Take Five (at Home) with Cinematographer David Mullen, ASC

In the initial discussions of the look of the show when we were doing the pilot, it sort of first became a list of what we don't want to do because this was a period show.
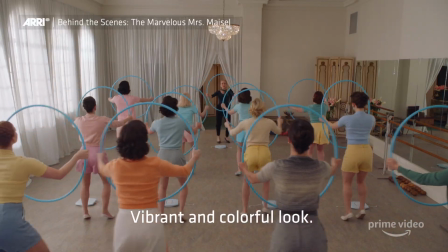0:18 We didn't want a faded sort of sepia tone period look. They wanted to be vibrant, colorful, and it would be all about performances,
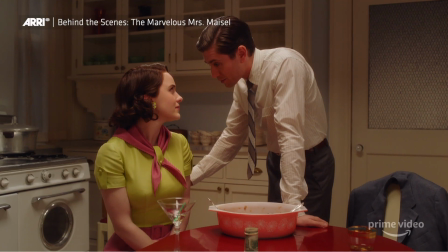0:26 keeping up with the actors, you know, sort of more like 50s movies and advertisements of the day had, which was very strong.
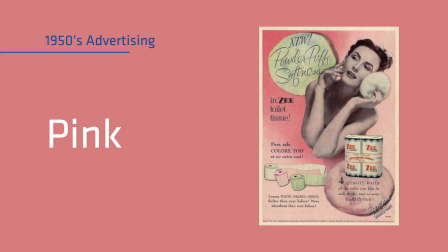0:35 I almost call it aggressively pastel. You know, you'd have a strong pink or peach or yellow but offset against the neutral
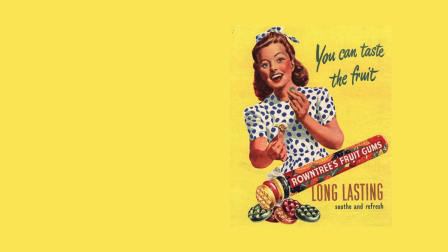0:42 background so that you really saw the color pop out but it wasn't necessarily always saturated color. We shot the pilot on a regular Alexa and had an Alexa Mini for the Steadicam and then we went to series we just switched all the cameras to an Alexa Mini. That way I wouldn't have to constantly think about where the smaller camera should go in niche setup. And the Alexa Mini is light enough to be able to use not only on a Steadicam, but also on a Movi.
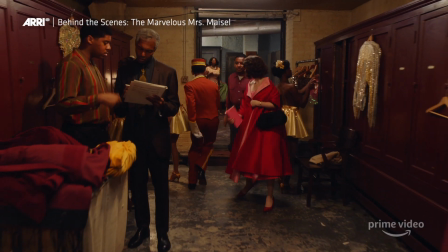1:11 At first we had to get smaller lenses. We had to find old super speeds and things,
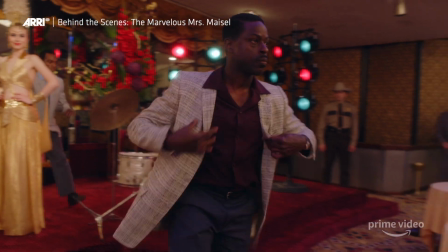1:17 but the Movi Pro sort of expanded their weight capacity so they could handle the regular Primo lenses that we were using. I'm just sort of used to Amy thinking of scenes as dance numbers, even when their dialogue scenes. The way she choreographs people is almost rarely in a straight line move.
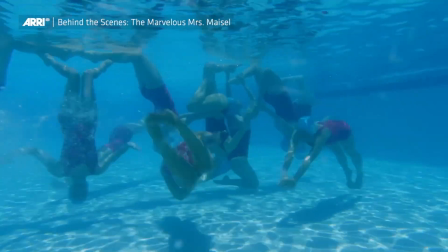1:40 They do figure eights, they figure S's, they back up, they spin, the camera counter spins sometimes.
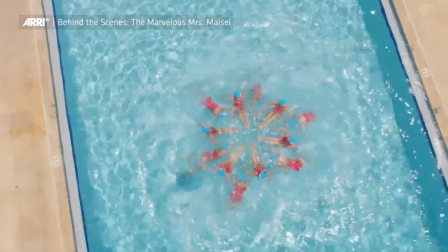1:48 It's never kind of an A to B way of approaching the scene. It's always a kind of elaborate motion. She likes to play scenes from top to bottom with the actors so they don't have have to cut their performance up.
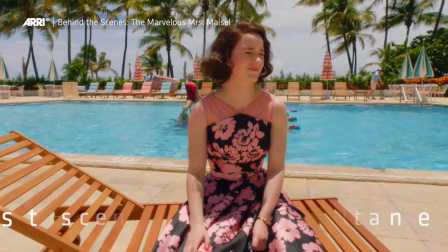2:02 So even scenes that we're going to cover,
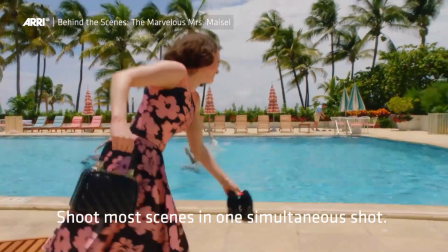2:04 we often play most of the scene in one shot, or we will stage multiple cameras to pick up the performers.
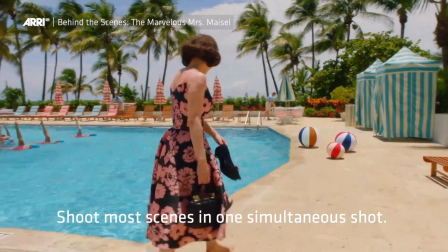2:13 The show goes on, and I don't want to say good night. Don't say good morning. Good morning.
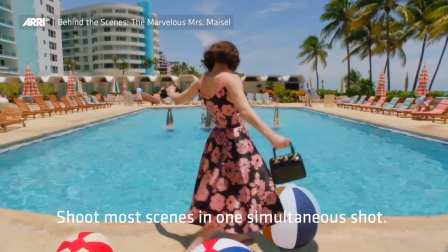2:19 Rainbows are shining through. Good morning. Good morning. Bonjour. Bonjour.
I also think that Amy loves to see the space and the costumes. That's why we don't shoot close-ups generally.
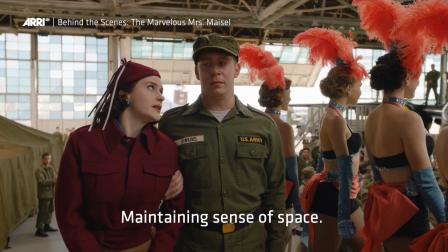2:31 Our close-ups are like waist up. So you're always maintaining a sense of space, even in a single.
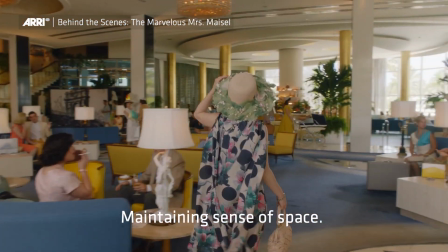2:38 You always see the environment. And it's just a way of establishing where we are at the period setting.
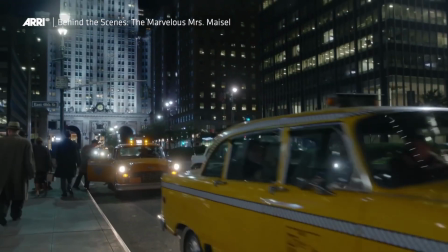2:44 The environment is so much part of the characters, you know, whether they're in the Upper West Side or in Miami is constantly a story element.
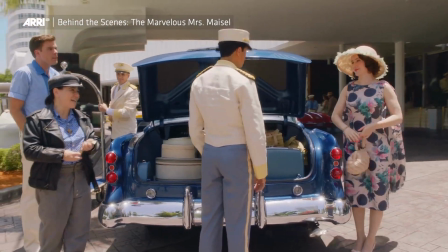2:51 So I don't think she wants to see the background just dissolve into kind of blurriness.
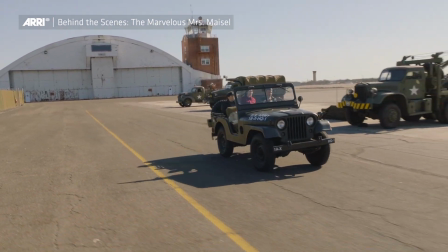3:00 Now you're getting it. I'm not on first. That's not the point. If they call my name and I'm there, then I am not late.
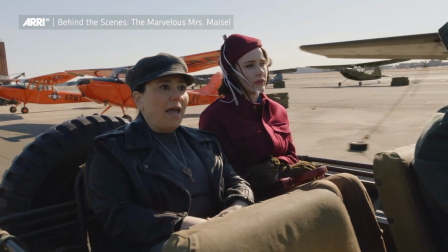3:06 Yeah, that's not how lateness works. There's a clock involved.
At the USO show, it was always conceived by Amy to be a one-er.
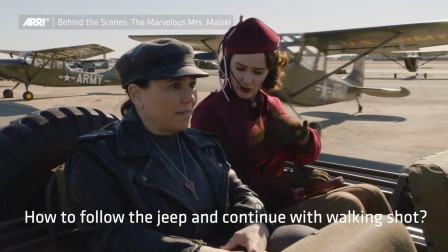3:13 The question was, how do we cover the speeding Jeep dialogue scene and then continue with a walking shot? Jim McConkie, my city cam operator, suggested instead that we go with a grip trick, which is like an electric golf cart,
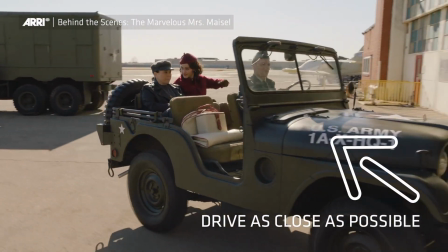3:28 and then we would drive them to the point where the GripTrix and the Jeep would
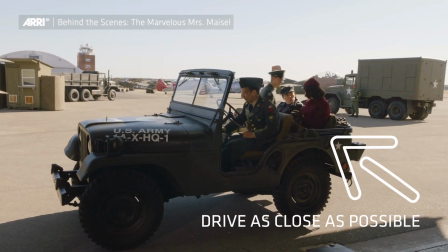3:33 get as close as possible together with a stunt driver on both the Jeep and the GripTrix,
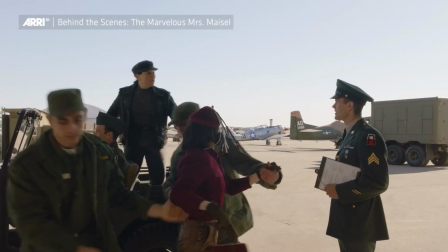3:38 and Jim would shoot it with the Steadicam. That way when we got to the end of the move he could just step off the GripTrix,
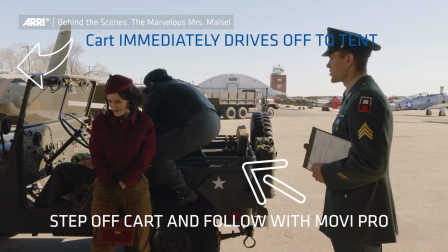3:45 which then had to immediately drive forward and hide into a tent that we had built on the hanger.